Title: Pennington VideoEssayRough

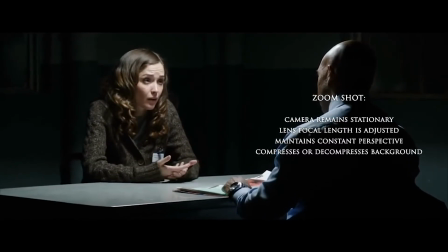[4:19]
The thing to remember with the zooms is that your camera is remaining stationary while you're adjusting the focal length of the lens,
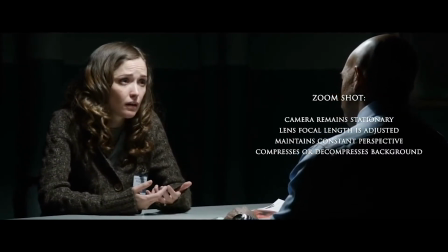[4:25]
so you're effectively compressing or decompressing the world around your character without changing the perspective from which you're seeing them.
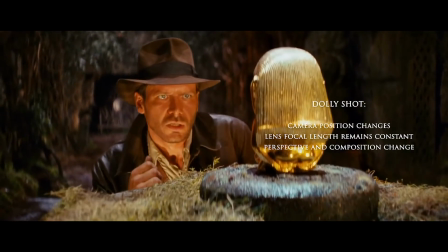[4:33]
With a dolly on the other hand, you're physically moving your audience through the scene so that their own perspective is also changing as the camera moves.
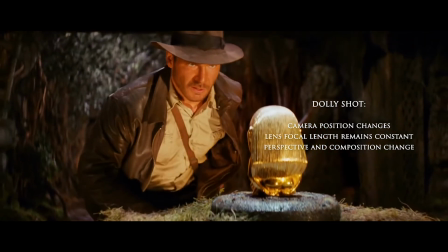[4:41]
This can be used to reveal or conceal elements of a scene, or even provide emphasis on important moments.
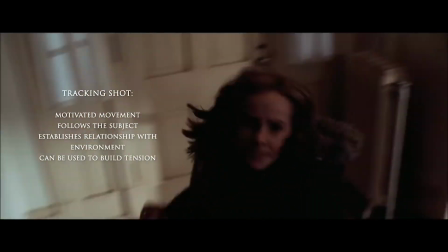[4:51]
The final shot that we're going to talk about is the tracking shot. The main difference in tracking shots is that they're motivated by the character's movement.
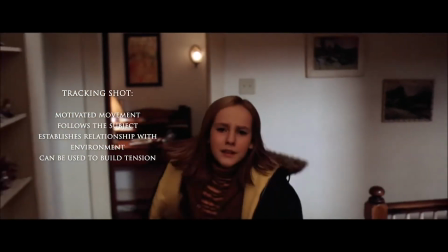[4:59]
They follow the character through the space, either alongside, in front of, or behind them.
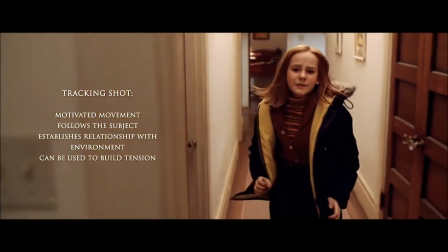[5:04]
Tracking shots can be used to help establish a relationship between the character and their environment, or they can be used to help build tension in a scene.